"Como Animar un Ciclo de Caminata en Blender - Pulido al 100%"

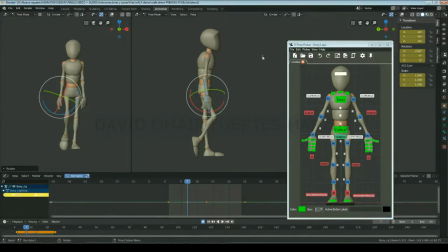(24:42)
Y para acabar la pose rotaremos la cabeza ligeramente hacia abajo. En esta pose rotaremos la cabeza hacia este lado, para así asentar la inercia de la cabeza, puesto que el cuerpo ya casi habrá frenado completamente su movimiento lateral hacia este lado,
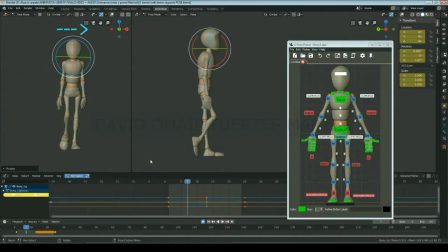(25:01)
y por lo tanto la cabeza rotará ligeramente a modo de látigo.
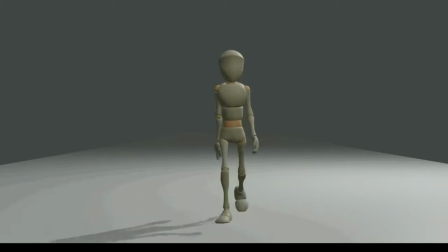(25:08)
También podríamos animar las rotaciones laterales de la cabeza al revés, haciendo que esta fuera la que liderara el movimiento, lo que le daría al personaje una sensación de que tiene una mayor determinación y seguridad de hacia dónde se dirige.
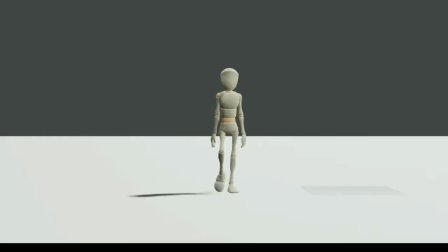(25:23)
Pero puesto que estamos animando un ciclo de caminar genérico, es decir, más relajado, animaremos la cabeza de tal manera que su overlap sea en forma de látigo.
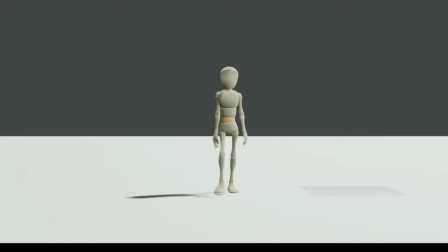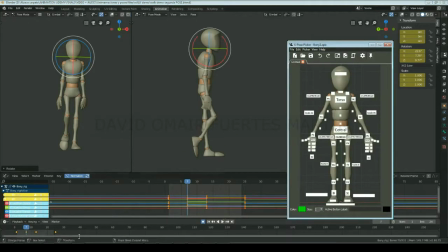(25:54)
Crearemos esta misma pose invertida en el fotograma 19 Y